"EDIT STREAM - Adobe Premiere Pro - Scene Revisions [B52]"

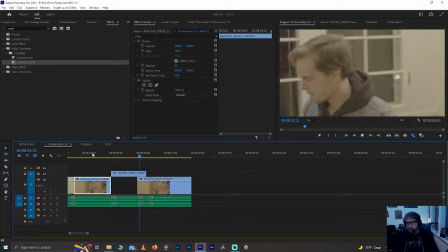76:05 Okay, I'm done. What? No, no, no, no, no, stay.
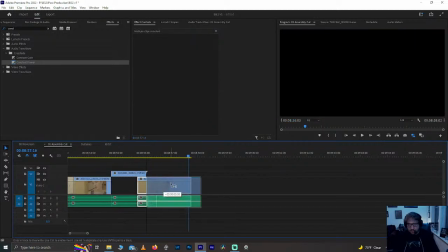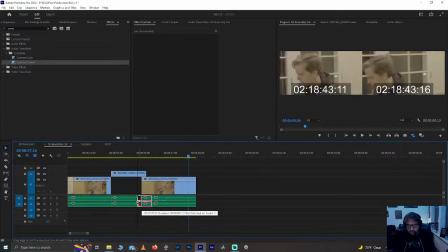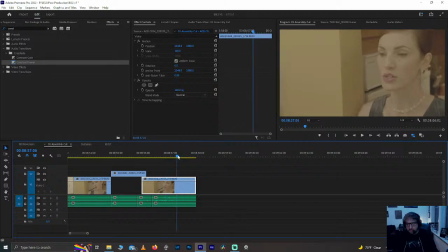76:18 What? No, no, no, no, no, stay. No, no, no, no, stay.
Let's go for a couple frames longer.
What? No, no, no, no, no, stay.
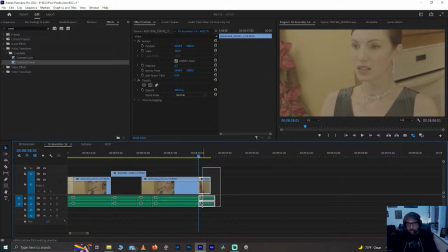76:35 Yeah. Thank you. Thank you, Big Cat Man.
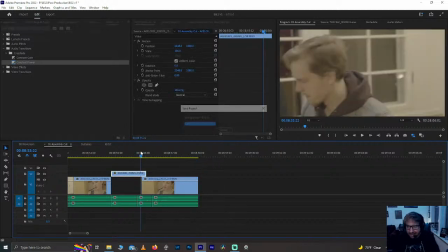76:40 Yeah, no, I am marvel at myself sometimes with this. What? No, no, no, no, no, stay.
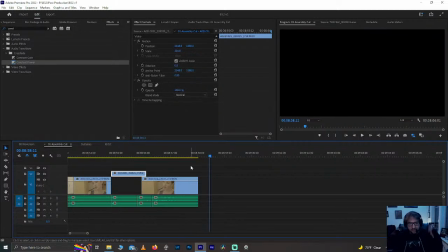76:47 And also just having talented actors who do the same thing over and over again uh, definitely helps.
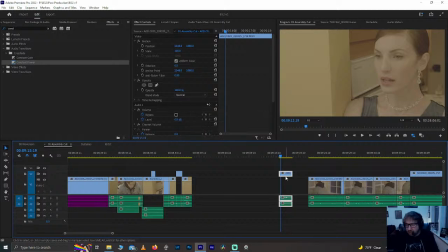76:54 Okay. Real quick, real quick, just to um, No, no, no, no, no, stay. I like this take. This is the take we're gonna use because it fits the filmmaking better. The reason like I don't looking at this, I'm like this take here.
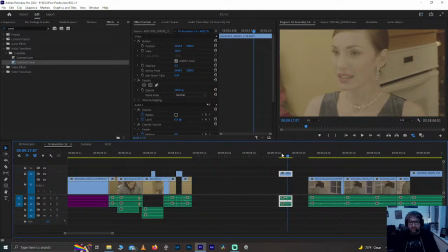77:10 No, no, no, no, no, stay.
That moment where she looks down, it feels panicked. It feels panicked in the right way, so I don't like it feels chaotic in a good way, so I don't dislike it. But this is and again, this might just be me.
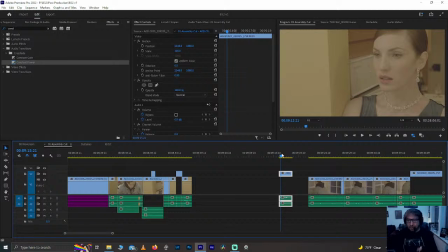77:27 Um but I know what she's doing is looking down to make sure she doesn't step on the dolly track. So that's why to me that shot doesn't isn't the one to use. Um, but but I don't know if that's how that reads to anyone else.
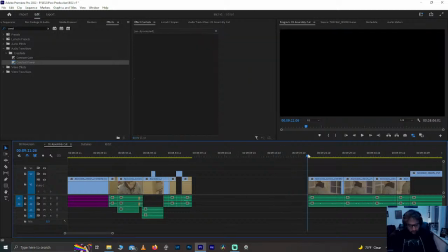77:42 So we're gonna go ahead and take that out, and we're gonna keep going here.
Ma'am, all due respect, good night.
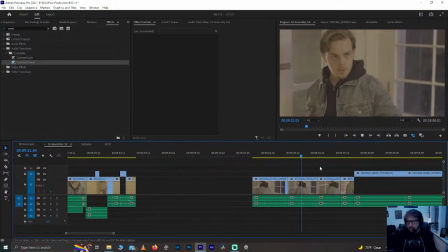77:54 Ma'am, all due respect, good night. Ma'am, all due respect, good night. Ma'am, all due respect, good night.
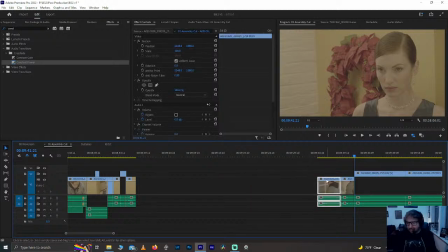78:07 All right, third or fourth take being the one. I'm leaning toward third just because I like that delivery.
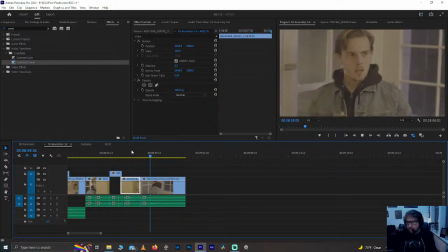78:16 No, no, no, stay. Ma'am, all due respect, good night.
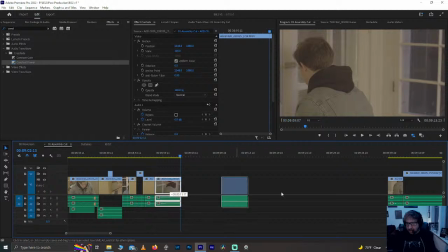78:24 Cool. I think that works. This one, I think that delivery's good, and I like the urgency here, but I don't think it's as good.
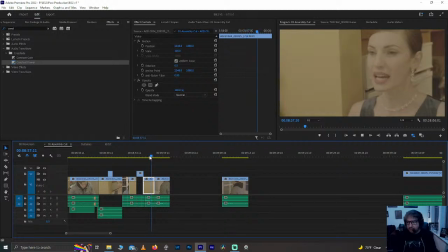78:30 I think we lose the performance a tiny bit.
No, no, stay. Ma'am, all due respect, good night.
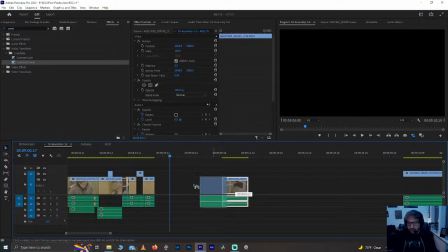78:37 Yeah, I like the delivery better in this one. I think it's a little more fun. It's a little more, and he's at the door, so he feels like he's safer.
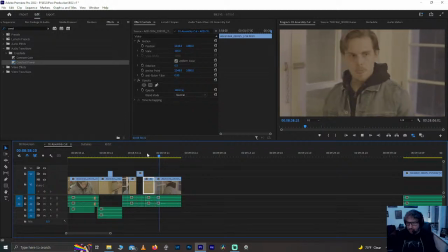78:44 It doesn't need to be as No, no, rushed. no, no, no, stay.
Ma'am, all due respect, good night.
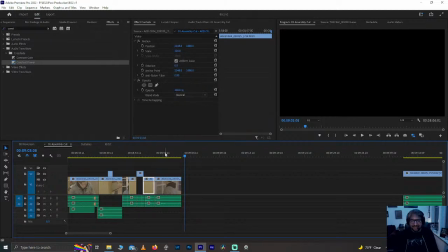78:52 And him being Canadian and polite, he would kind of I could see him kind of taking that pause to be like, "Good night," having that moment. Okay, so
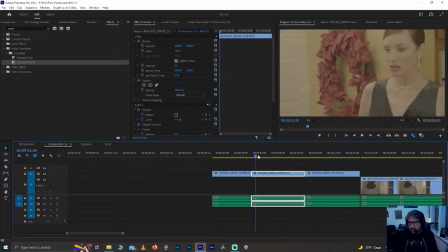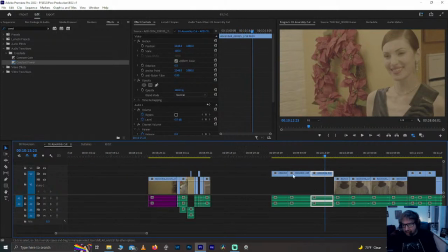79:08 this is an interesting moment. This is the one we're actually not going to use that Elaine and I talked about.
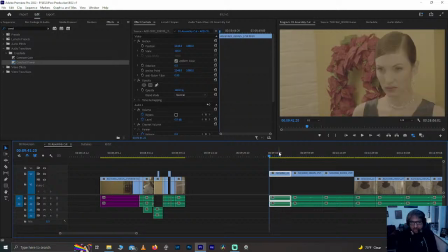79:12 I'm talking about again the one time like in this scene or the one time we've got footage in this scene of something that Arthur doesn't see is this little moment of her desperately looking around, seeing the wallet, reaching down for it.
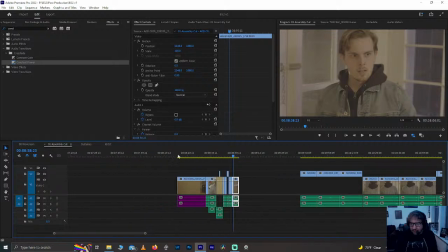79:24 Um, I think this works better, kind of as if you don't see it.
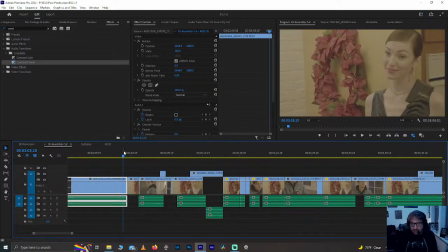79:31 So I'm going to go back to what we had here, which is he says goodnight.
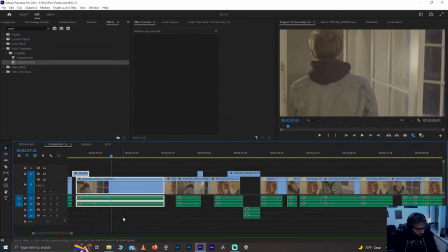79:42 You dropped your wallet.
Cool. So we know I know I'm going to use these takes. Actually, no, I can cut
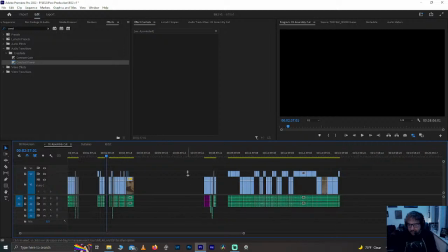79:49 this. I'm taking this whole scene apart. Yeah, I think I'm going to use that take because that is the uh,
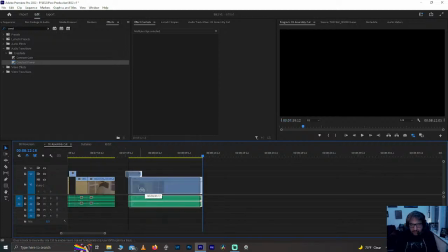79:58 definitely the one like looking at it definitely the way I want to go with it.
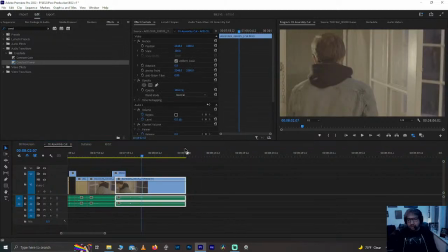80:02 And I know I'm going to use this take because it's the only one where we did the where he like we visually where he you see him reach for the wall but don't see him actually get it.
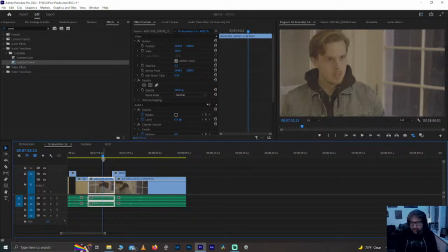80:11 So or don't we don't pan down to see it.
Good night.